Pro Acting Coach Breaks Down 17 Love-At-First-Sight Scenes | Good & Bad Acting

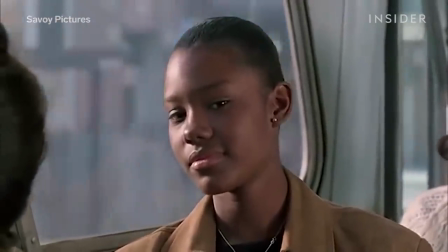20:40 Want to go to Vice for me tomorrow night?
She's a newcomer as an actress, both of them.
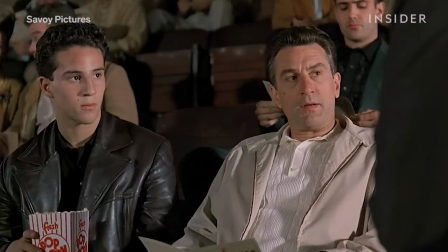20:45 He'd never done, I think, anything before this film. The only reason he got the part is he looked exactly like De Niro. I thought for two newcomers, this was an interesting dynamic between them.
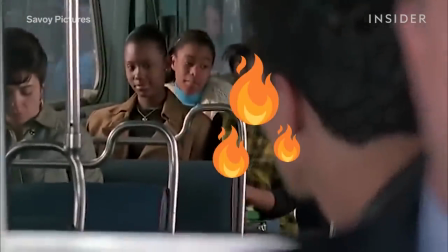20:53 Even when the focus was pulled and she was out of focus, you could feel her intensity. So I think she did a really nice job of being like, I'm here and you're going to notice me.
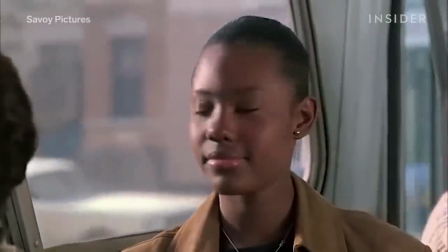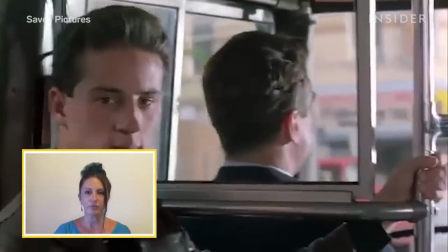21:09 And they did have this connection, which should have just been two young, beautiful people connecting with each other. but it was so forbidden.
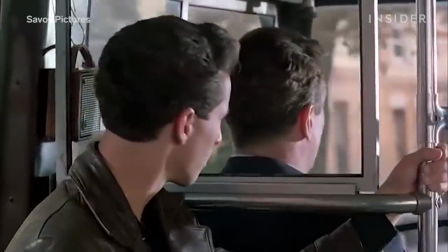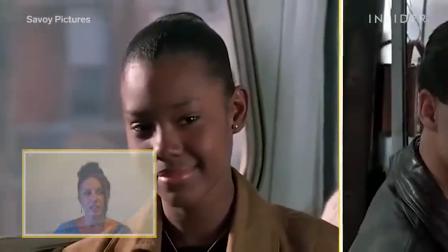21:23 They get lost in it, and then they realize, back to real life. So there was an innocence in it, but there's also a lot of clarity between these two.
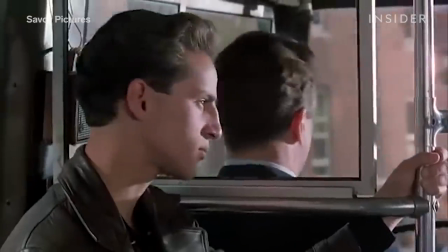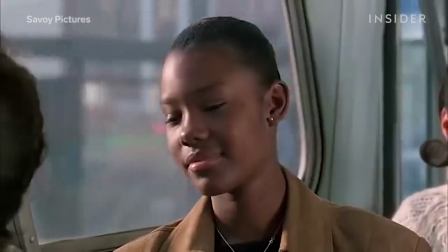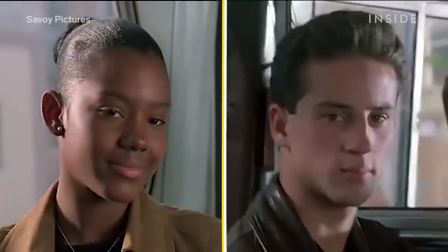21:43 I think they did a nice job of juggling for two newcomers these moments of I can't do this but too bad.
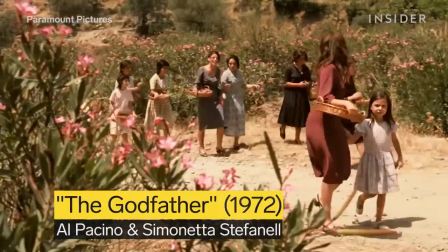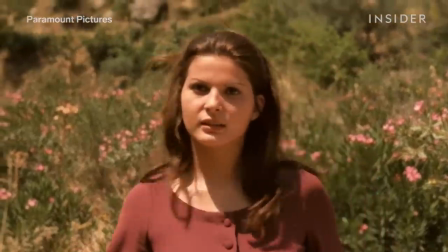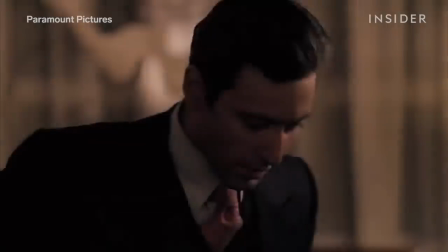22:01 So how do you criticize one of the best actors living in a movie that was also iconic?
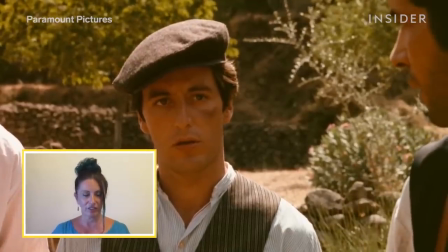22:06 To me, he looked angry as he looked at her. She looked scared.
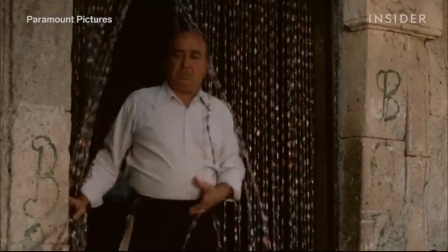22:13 And I think she had a reason to look scared because her father would have probably gotten her into trouble because he was scary.
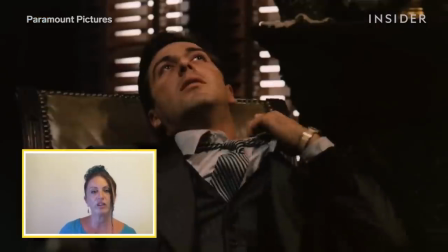22:23 Again, I think it was intentional, but is he always that way? Where can we find in him the love?
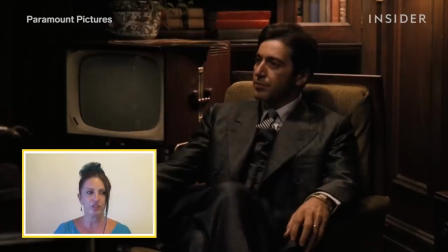22:30 It would be in the love scene, right? This was an opportunity in Al Pacino's portrayal in this movie of Michael Corleone,
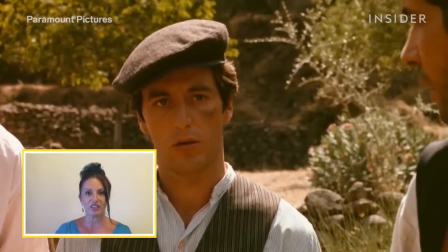22:38 instead of just looking at her like he was dangerous. I just think he should have let one side of his lip curl up for a moment to be like, oh, or even a twinkle in his eyes. He could have borrowed a little bit from Jada Pinkett in that film.
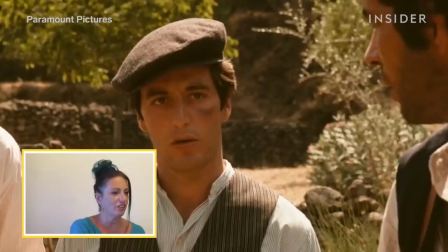22:57 But he smoldered. I mean, that's the thing. They both smoldered, which was interesting. The only reason you know it's a love scene is because his friend goes, I think you got hit.
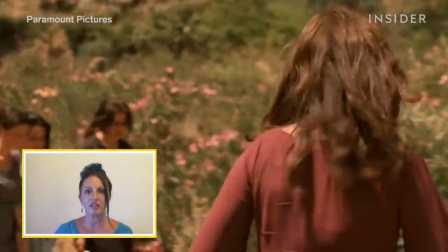23:04 I think the reception for both of them could have been more inviting. For it to be a love scene, for it to be a mobster scene, a movie, you know, he did his job.
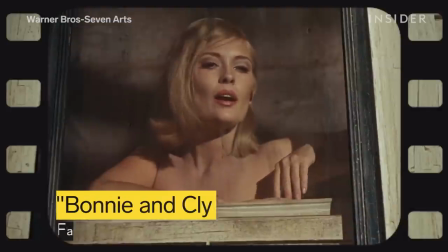23:12 Don't ever take sides with anyone against the family again. Hey, boy, what you doing with my mama's car?
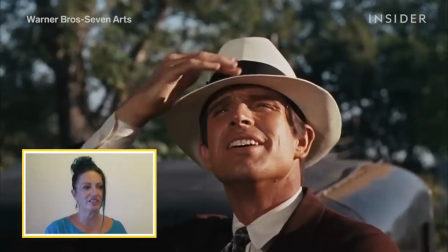23:25 Bonnie and Clyde, the greatest love story ever told, some would say. It's initially, it's just flirtation and excitement and strictly lust.
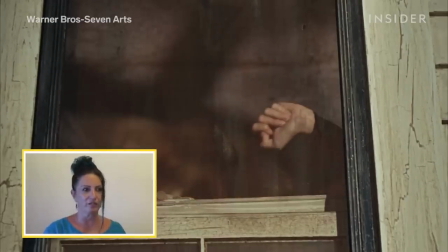23:36 Right there!
We can see that they're willing to take some risks right off the bat and it kind of connects them.
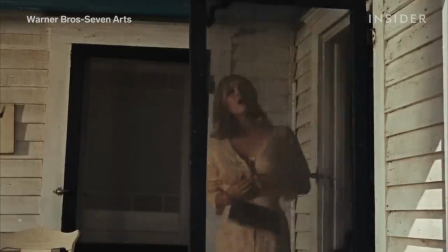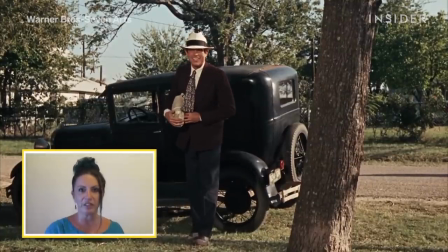23:50 When she comes down those stairs and they're face to face, both of them kind of come together in this really ferocious, flirtatious way.
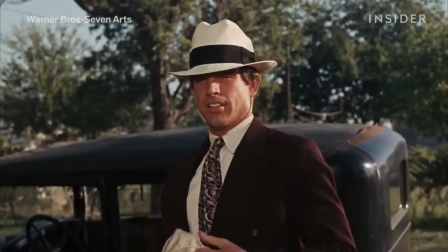23:59 Ain't you ashamed? You're trying to steal an old lady's automobile. Oh, come on now, what you talking about?
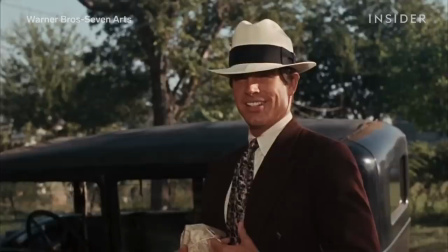24:05 I've been thinking about buying me one. Fool. You ain't got money for dinner, let alone buy no car.
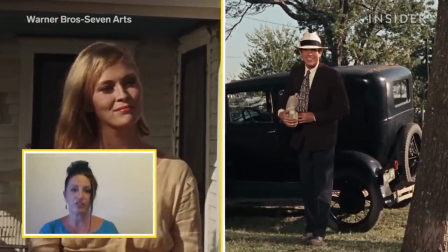24:11 Right away, they connected. I think the sparks did fly. I think the chemistry was good. And I think sometimes that's all you need in certain scenes is true chemistry and the willingness to go there.
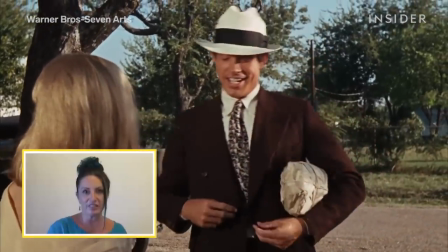24:22 I got enough money for Coca-Cola.
And we can see that they have a lot in common.
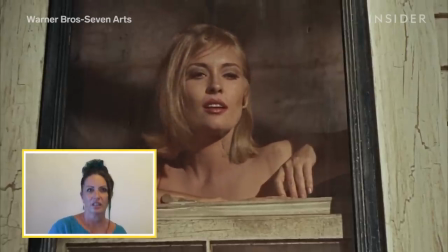24:26 Like, he sees her naked, and in those days, He could have been like, she's unworthy or unsavory,
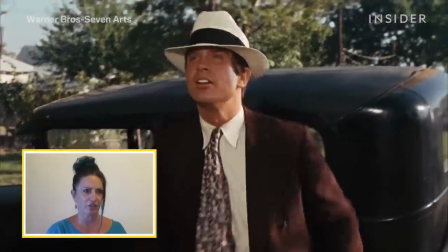24:32 and he's stealing a car, and she could be like, you're a thug, but they just kinda dig it.
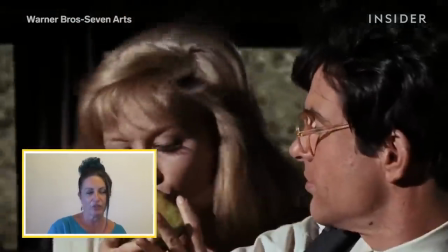24:37 It's a recipe for disaster, but also a recipe for love in the long run, because they accept each other.
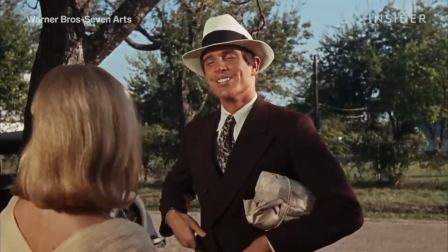24:43 It's like, unconditional.
Oh, you want going down with it? How'd that be?